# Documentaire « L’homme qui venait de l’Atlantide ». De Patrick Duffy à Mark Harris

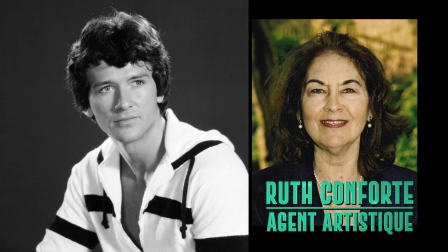Son attention est tout de suite captée par un épisode de la série Switch où elle reconnaît le jeune
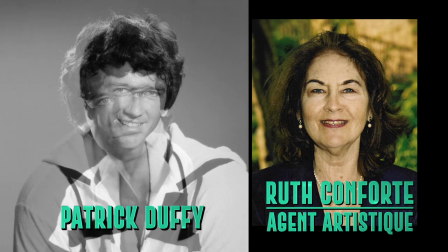garçon qui était venu la voir quelques jours auparavant. en la personne de Patrick Dufy. Mais l'impression qu'elle avait eu lors du rendez-vous était différente de ce qu'elle voit à l'écran.
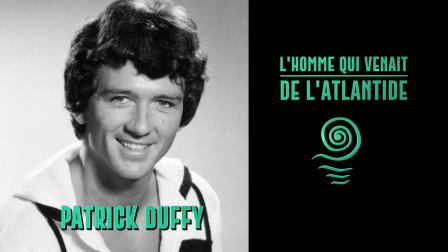Cette dernière le rappelle afin de convier Patrick au casting de la série « L'homme qui venait de l'Atlantide ». Ce dernier, n'ayant pas de maillot de bain,
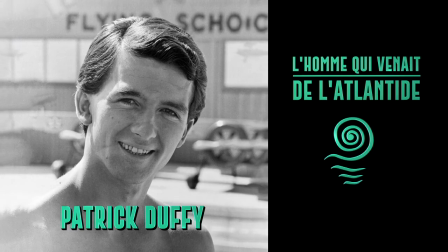auditionne avec ses propres sous-vêtements parmi plusieurs jeunes autres acteurs et décroche ainsi le premier rôle de la série.
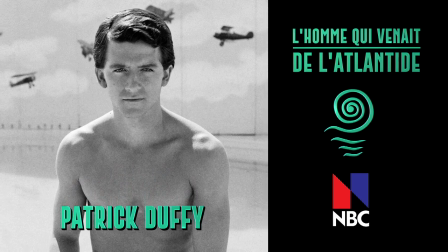Mais NBC reste dubitatif quant au choix de l'acteur principal,
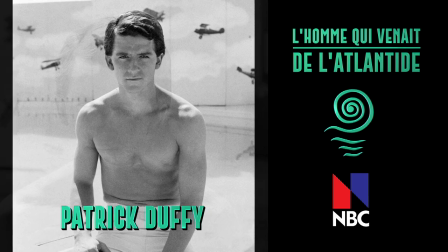trouvant Patrick trop chétif avec son mètre 87 pour seulement 72 kg.
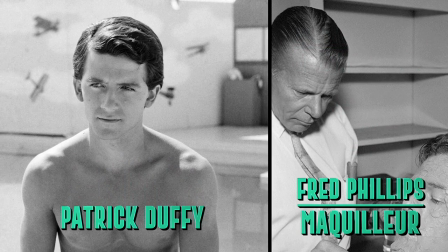Le temps jouant contre lui et ne pouvant gagner en masse musculaire rapidement,
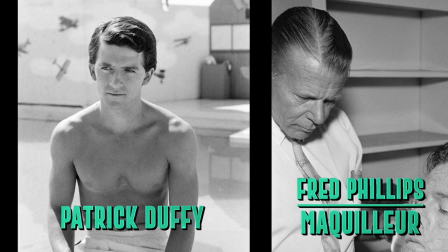le maquilleur Fred Phillips lui conçoit des prothèses en latex pour les bras et la poitrine, dissimulé sous trois t-shirts plus une chemise,
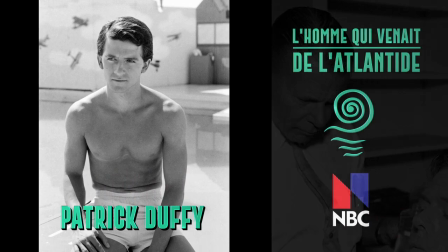donnant à Patrick l'impression d'une forte musculature. Et ce dernier retourne voir les dirigeants d'NBC.
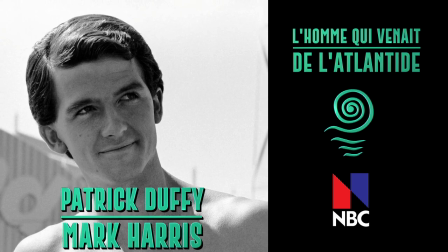Impressionné par cette saisissante métamorphose, Patrick obtient enfin le rôle pour interpréter Mark Harris, malgré un faible salaire.
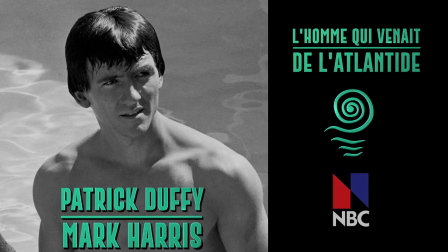Il suit alors un régime afin de renforcer sa masse musculaire avant le premier tour de manivelle.
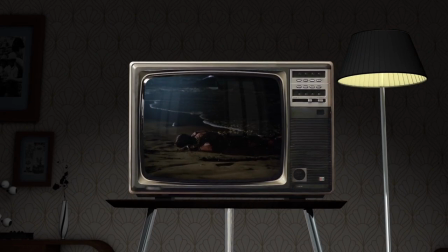Le pilote est diffusé le 4 mars 1977. C'est l'histoire d'une créature à l'apparence humaine ayant les doigts palmés, laquelle est retrouvée échouée en train de mourir lentement d'asphyxie.
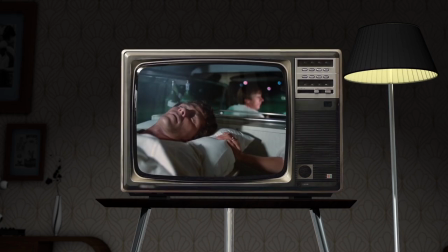Le docteur Elisabeth Merrill, interprété par Belinda Montgomery, découvre aux urgences où il ramenait qu'il s'agit d'un être amphibien.
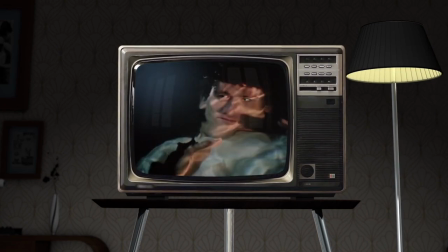Elle le reconduit à la plage où on l'a découvert et le ramène à la vie en le plongeant dans l'eau de mer.
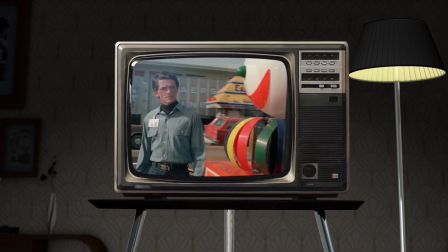Mais ce dernier est amnésique. Les ordinateurs répondent qu'il s'agit du dernier survivant de l'Atlantide.
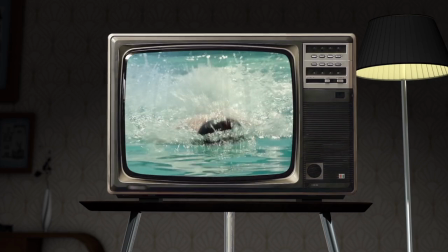Le docteur Elisabeth aidera celui qu'ils ont baptisé Mark Harris à découvrir ses capacités physiques. Être hors du commun, nageant plus rapidement qu'un dauphin,
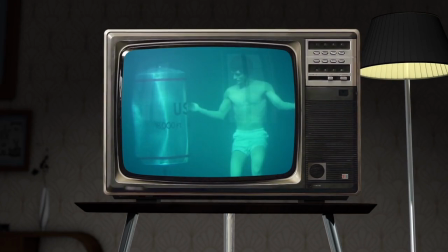pouvant respirer à la fois sous l'eau et hors de l'eau, ayant la capacité à résister à de très fortes pressions sous-marines.
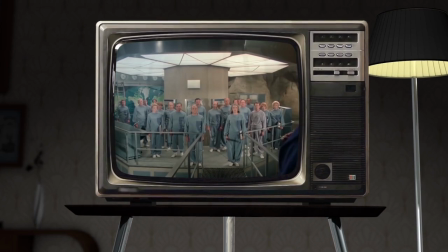Mais Schubert, un savant excentrique interprété par Victor Bono,
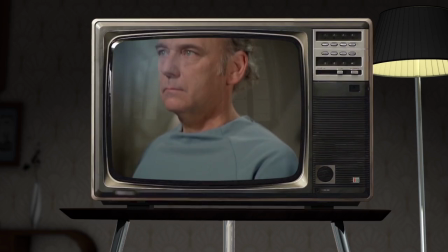veut éradiquer toute vie sur Terre et choisit un panel scientifique qui l'équipe de bracelets les rendant dociles
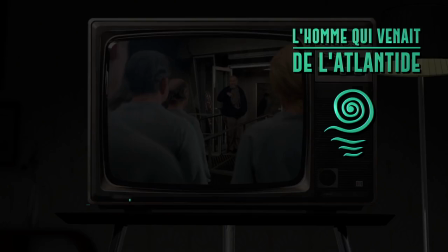et manipulables afin que ces derniers l'aident dans la conception de sa future cité sous-marine.
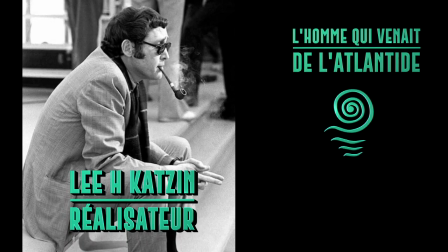C'est Liette Cazin, l'un des meilleurs réalisateurs de pilotes de série à qui l'on confie le soin de réaliser l'épisode pilote intitulé L'Arrivée,
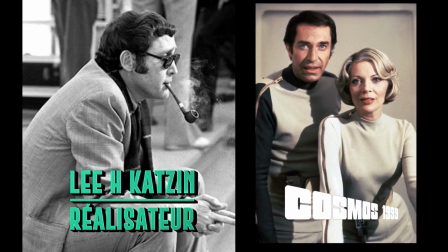lequel a à son actif les meilleurs épisodes de la série Mission Impossible ainsi que l'épisode pilote de la série Cosmos 1999.
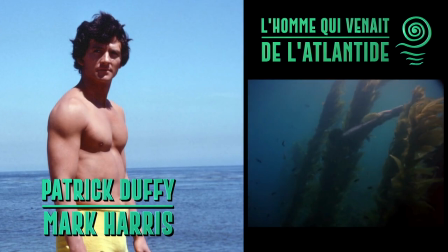Les producteurs souhaitent que Marc Harris nage comme un poisson,
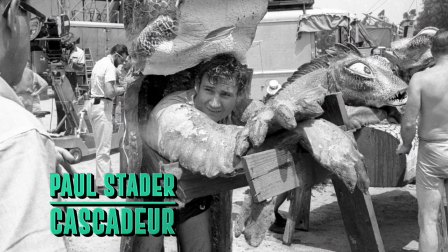et c'est le coordinateur des cascades Paul Stader qui met au point la nage si particulière de Marc Harris,
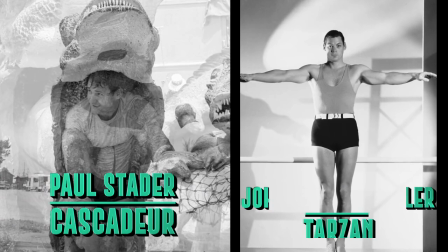lequel avait été l'entraîneur personnel de Johnny Weissmuller et sa doublure dans le film Le Triomphe de Tarzan,
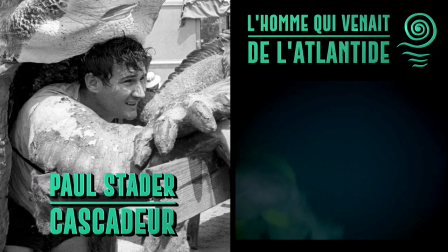sorti en 1943. Ce dernier invente une nage empruntée à un dauphin, dans laquelle tout le corps est sollicité de la tête aux pieds.
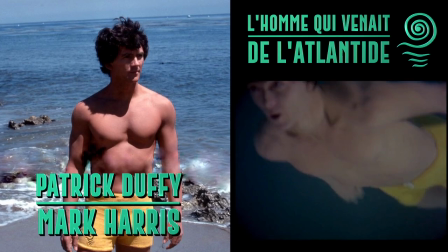Nash pour laquelle Patrick Duffy s'entraîne de longues heures et dont ce dernier n'était pas vraiment fan.
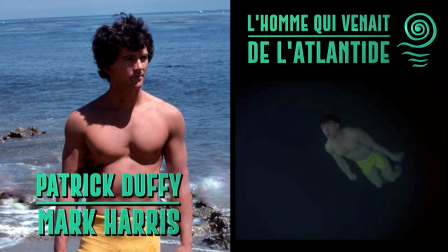John Stader doublera également Patrick Duffy pour certains plans éloignés.
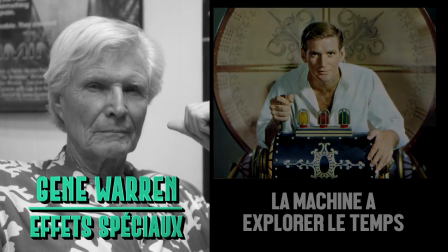Gene Warren, récompensé par un Oscar pour son travail sur la machine à explorer le temps, en 1961, est en charge de réaliser les effets spéciaux de la série.
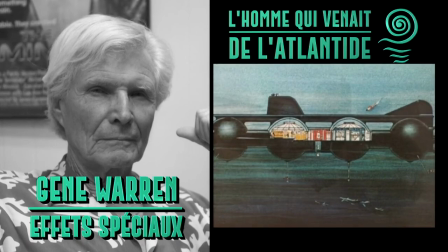Il va concevoir le cétacé qui, dans le premier téléfilm, est utilisé par Schubert,
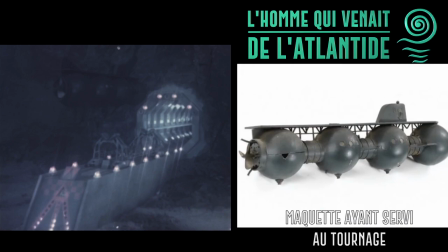ainsi qu'une maquette de 30 cm qui sera filmée dans un décor baignant dans la fumée afin de simuler la profondeur de l'océan.
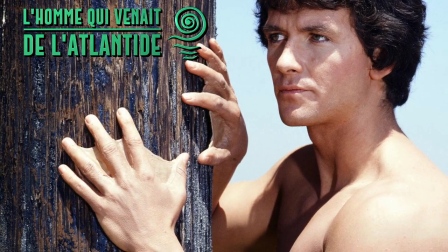Puis l'image sera étalonnée afin de donner un aspect abyssal. Pour incarner Marcaris, Patrick doit porter des prothèses afin d'avoir les mains palmées.
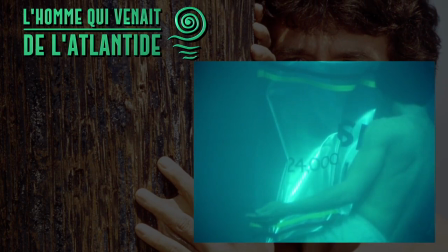Mais ces dernières nécessitant de longues minutes de pause, c'est pour cette raison que l'acteur ne les porte pas en permanence.
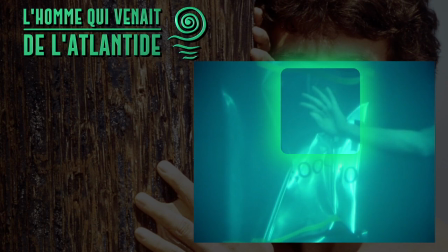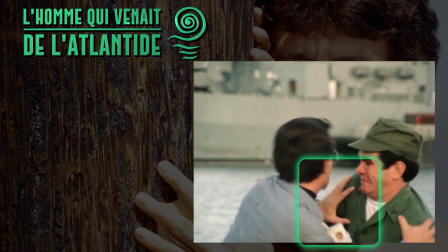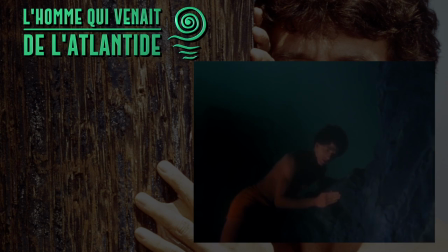L'astuce consiste à resserrer ses doigts afin de dissimuler la supercherie.
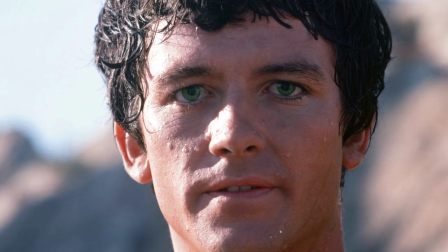Selon les sujets de la production, Patrick Dufy doit porter des lentilles qui lui confèrent un regard vert si particulier.